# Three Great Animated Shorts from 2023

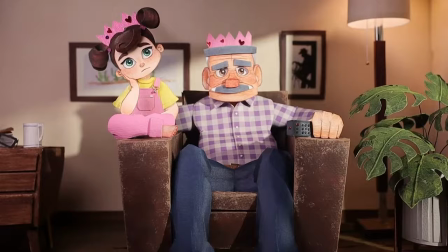(4:04)
It's not animation in the traditional sense but it gives off the same kind of feel especially with an art style kind of reminiscent of Laker's stuff. Lastly, Lego Me the OG is a 14 year old who's managed to then blend and not only to replicate the stop motion animation as CGI'd in the Lego movie franchise, you know something that's backed up by like millions of dollars but sometimes like surpasses it in technical quality.
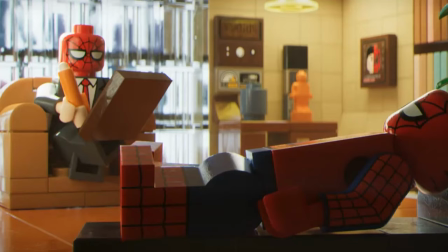(4:31)
The way he manages to light, smear and choreograph action is an impressive feat for one person, especially for someone this young.
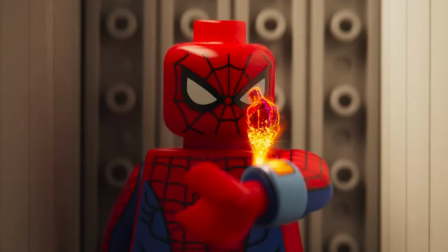(4:39)
So impressive, in fact, that Sony called him to, like, do a scene for Across the Spider-Verse. 14-year-old me could never. Onwards. Part 1. Hidari, directed by Masahashi Kawamura.
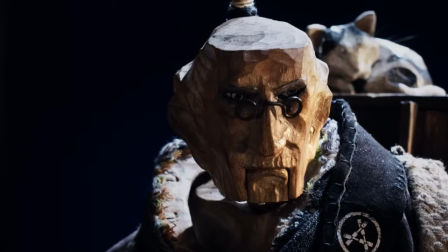(4:54)
This is a pilot short for, hopefully, a stop-motion animation about a craftsman martial artist in search of avenging his father. It sounds generic on paper, but its execution is far from it.
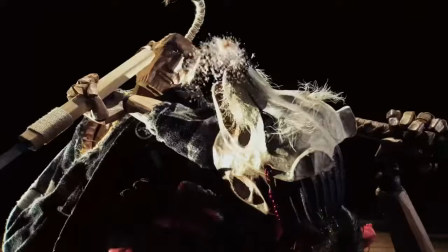(5:07)
It's a demonstration of a fight scene that conveys the 2B feature's specific identity and original aesthetic.
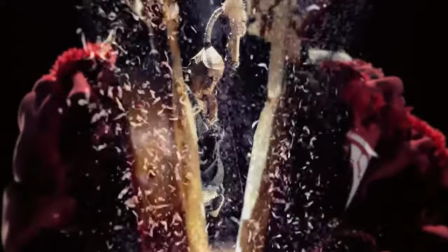(5:12)
The character models are wooden, which affords a rich, scrupulously detailed sound design, apparent in how their feet hit the floorboards beneath them,
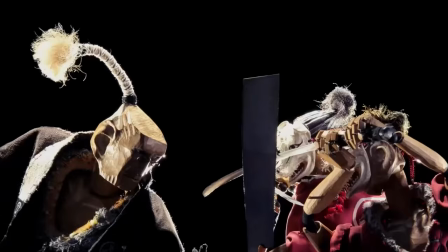(5:20)
how metal weapons come into contact with their bodies, or how different wooden elements are in contact with each other,
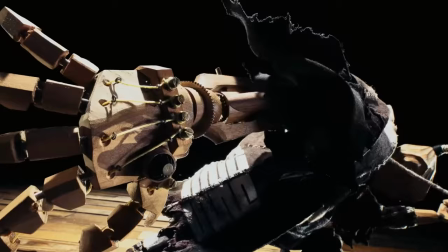(5:26)
not only in combat, but like the jangly wooden fingers on our protagonist's prosthetic arm. As a kid, I loved Michael Bay's Transformers films and as I retrospectively look back on them, I think to myself, they were kind of ass. However, some of the dialogue-less action scenes were actually quite captivating.
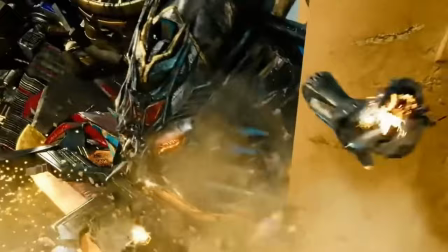(5:49)
I didn't quite clock it back then, but the use of sparks, cables,
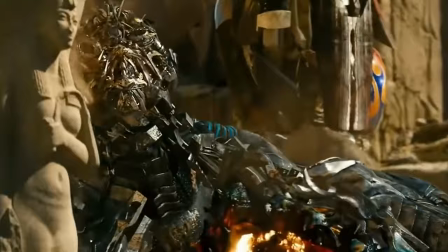(5:52)
embers and the like spurting out of Transformers as an appropriate stand-in for blood heightened the gore of the action without directly claiming it,
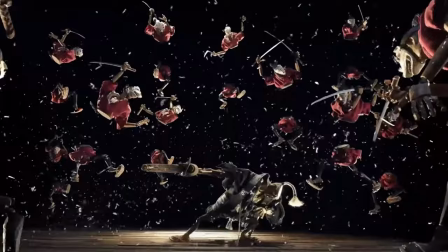(6:00)
like a human-on-human fight scene. Hidari does something very similar with the use of sawdust, but takes it further.
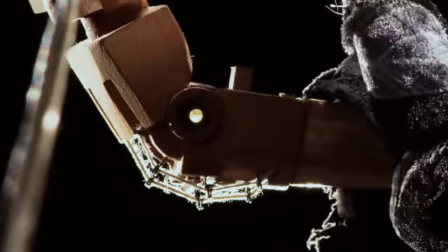(6:05)
It makes sense as an aesthetic choice to obscure gore with sawdust, as the characters are made of wood,
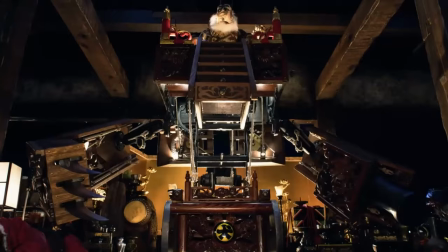(6:10)
but we also see it as characters like slide across the floor, hit each other, or to emphasise power when they mechanise.
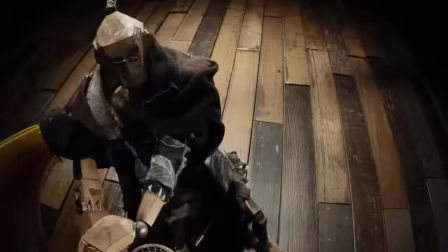(6:16)
In these ways, dust as a naturally occurring part of the environment has multiple functions,
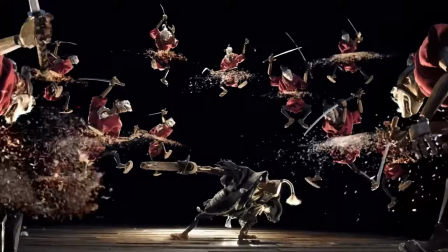(6:21)
and we can tell which one it fulfils based on how it is physically induced.
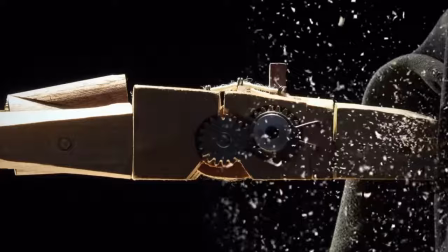(6:26)
Both the sound design and dust give weight to movement and each connection made in combat.
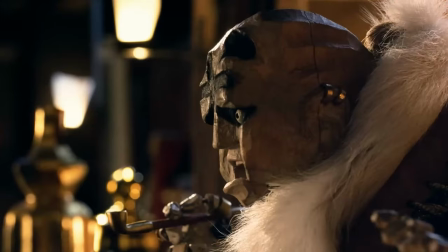(6:31)
I love the use of different materials in this as well.
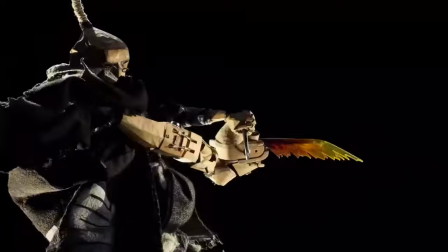(6:34)
The loose fabrics, tiny metal parts in the mechanical or the use of translucent orange plastic or glass, I don't know what it is, to evoke heat during the saw smears. Smears are like frames that allude to motion.
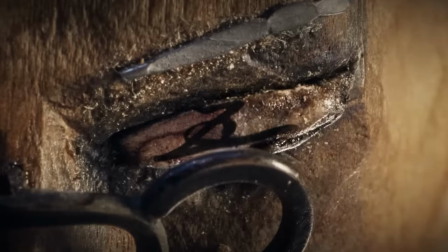(6:47)
Like that's one material that's cutting through the air but it gives the illusion that the saw is moving really fast.
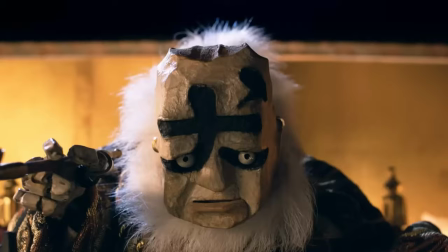(6:53)
Also the texture and how the protagonist and antagonist spaces are carved too is pretty cool.
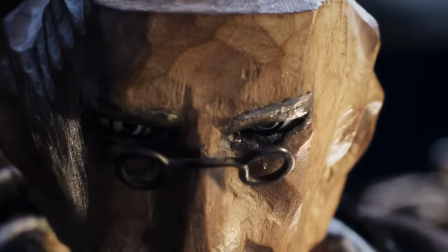(6:58)
The protagonist especially is great and totally takes advantage of the art style.
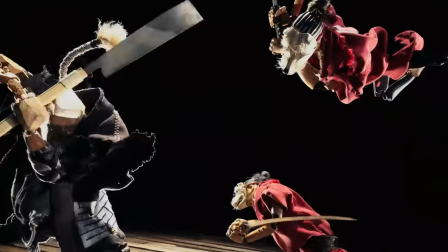(7:02)
The arm alone indicates this with its carving to denote musculature and the fact that it is like removable in the same way that you can take apart most figurines. The wooden characters in Hidari aren't an abstraction of humans. They behave as if they are aware that they are indeed wooden. I love to see this idea in stop motion to be taken to feature length heights because I feel like there's so much you could do with it. I'm very optimistic. As someone who loved making stop-motion as a kid, Hidari feels like it could push the medium to unseen boundaries. Part two, um, I don't know how to pronounce this but I'm gonna try... No, I'm not. I'm gonna call it Werewolf but this is the title of it. This one was why I wanted to make this video actually. So few films know how to depict the internet at the moment and I mean this in like two ways. One, how the internet and its interfacing is like presented visually and and two, the kinds of relationships that the internet can give rise to, and as a result how people, particularly children, navigate the internet. I think the only feature films that have properly understood this so far have been Bo Burnham's Eighth Grade and the film called Spree starring Joe Keery, but Werewolf gets it too.
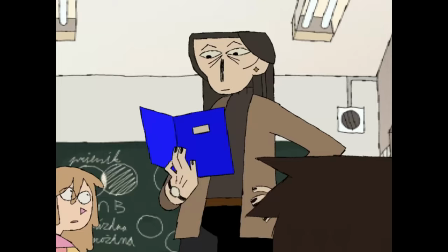(8:22)
I like how people and objects relevant to the immediate action flitter between two frames of illustration and
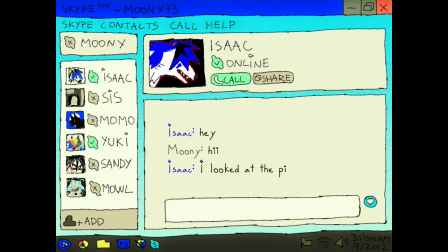(8:28)
they have like a minute difference but even when the skype conversation is like the center of the action it's completely static.
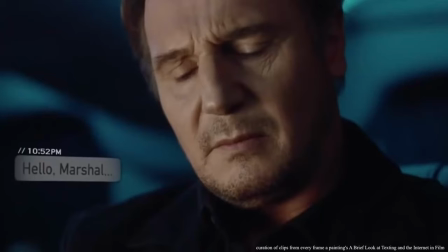(8:36)
It also takes up the entire screen.
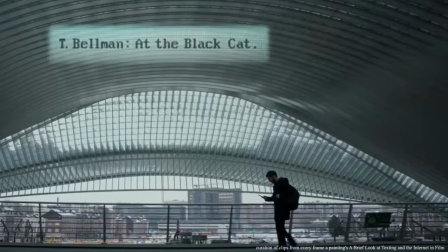(8:38)
Like I get a lot of films try to be visually interesting by integrating screens with real life action and interaction but it really is that simple.
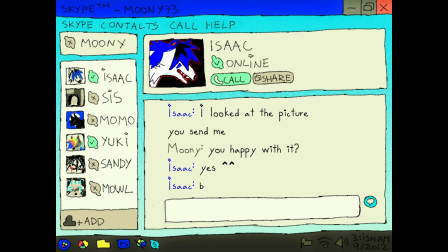(8:47)
Screens draw attention to nothing but the screen even if there are other objects within the user's peripheral vision.
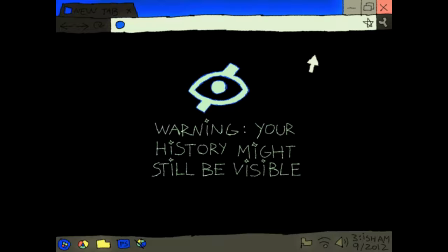(8:54)
It's all our protagonists sees in this particular moment, so it's all we see. The drawn art style affords the liberty of fitting the screen to the aspect ratio of the short too,
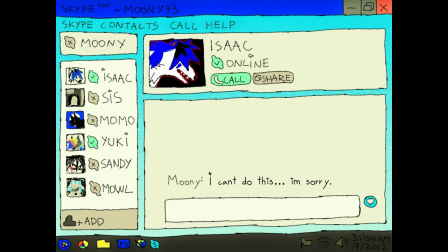(9:02)
lending to the quality of enveloping attention and being what is essentially a reality separate from the principal action. Importantly though, the scenes on Skype are diegetically silent. Conversations like what we see in Werewolf have an invested emotion to them. If they were performed in person, they would evoke screaming and crying,
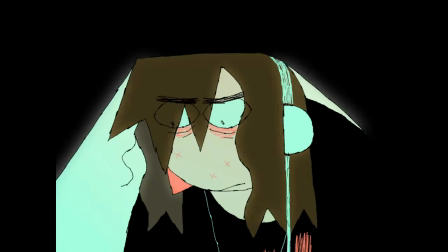(9:21)
but the silence of the internet chatroom is accurate and very tense.
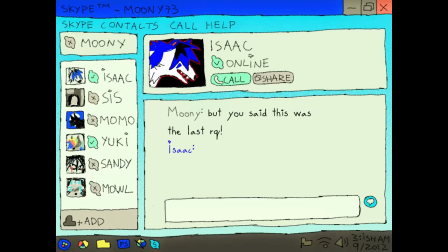(9:26)
We do have a soundtrack that is revealed to be diegetic but I'm talking about before that reveal. The song though is glitchy and fast temper akin to the hyper stimulating nature of social media and lyrically captures this abusive relationship
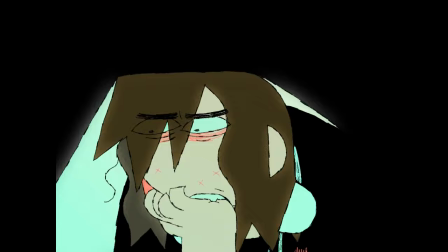(9:38)
pretty well but it also maintains the audience's attention so that it can use full unadulterated silence for dramatic effect.
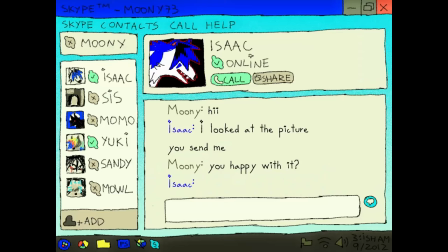(9:45)
Werewolf also implements memetic imagery with moments like the eye bleach, Isaac's childish internet speech when talking to Laura most of the time,
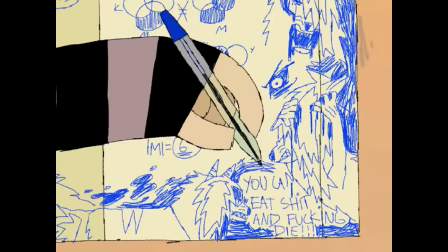(9:54)
the unregistered hypercam 2 reference, scene imagery and even the song to a degree.
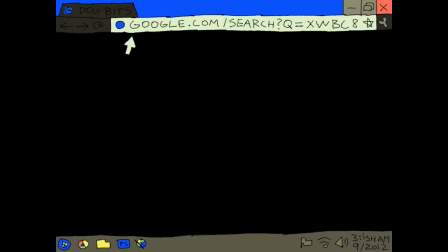(9:59)
There's a real literacy of internet usage present here that I think is only achievable by someone that grew up on or using the internet and it's riveting to see it so well done. As an outside observer of the teen deviant art community during the 2010s I can't talk about it very much but it is interesting how not many other people talk about it very much.
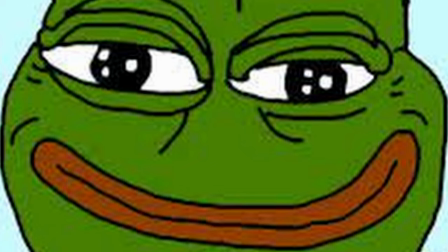(10:20)
I guess it's because the discourse favoured the initially more impactful, edgy, arguably alt-right side of the internet instead. In the action of brushing what Angela Nagel calls Tumblr liberalism to the sidelines as a relatively more accepting community, it kind of got essentialised as relatively unproblematic, but Werewolf exposits more honest side to that.
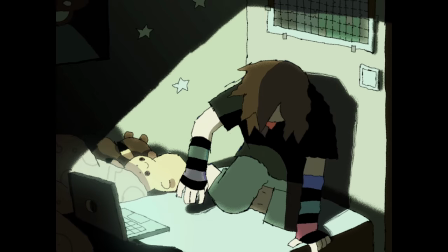(10:46)
Lauren is 13 and being groomed by someone six years older than her and this person is using her drawing talents to commission lewd furry art.
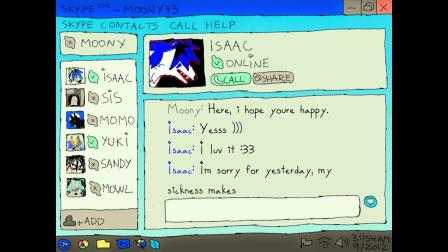(10:55)
He uses childish memetic language and emoticons to speak on the same level with her but formalises his articulation when he wants to pressure her.
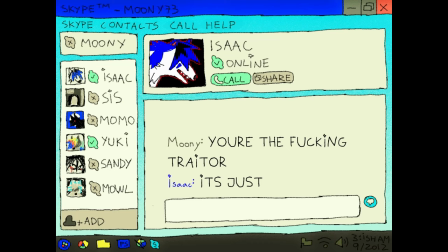(11:03)
He believes in justifying threats with his illness. He uses contradictory rhetoric like it's just a picture. Love bombs her when he gets what he wants. Okay that one might be a stretch but the rest of it, it's textbook manipulation. Werewolf is terrifying on a physical level with its almost alien and visually overstimulating presentations of wolves and werewolves,
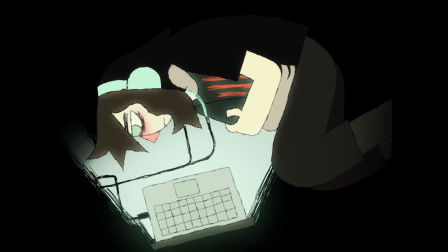(11:24)
but it's scary on an emotional level too. I've seen these relationships online and offline and I've seen the effects it has on victims as well.
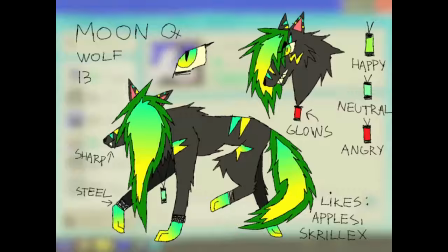(11:32)
You can see how done Laura is with this guy, perceiving him as if he hates her, but she's still attached emotionally and fundamentally through blackmail.
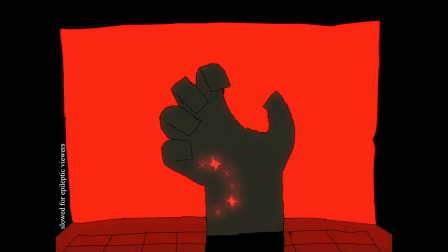(11:41)
The final scene of the metaphorical manifestation of her rage is great, signalled by the charm around her neck and her persona's character details interlinked with it,
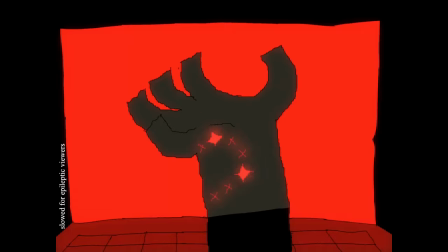(11:49)
lending to the colours used here, as well as its vibrancy and the way it can induce an epileptic fit,
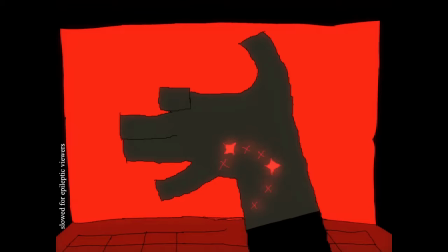(11:55)
something her abuser suffers from. The bitten hand, shaped like a wolf shadow puppet in the light of the screen,
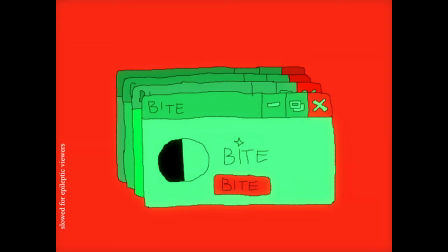(11:59)
is just one of many mixes of fairy art and online navigation that are so inherently tightly tied to one another,
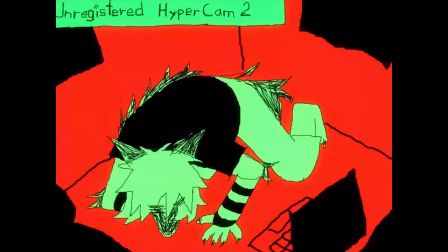(12:06)
and they're all fired in rapid succession, constituting this whiplash that has culminated after the consistent build and tension throughout the whole short.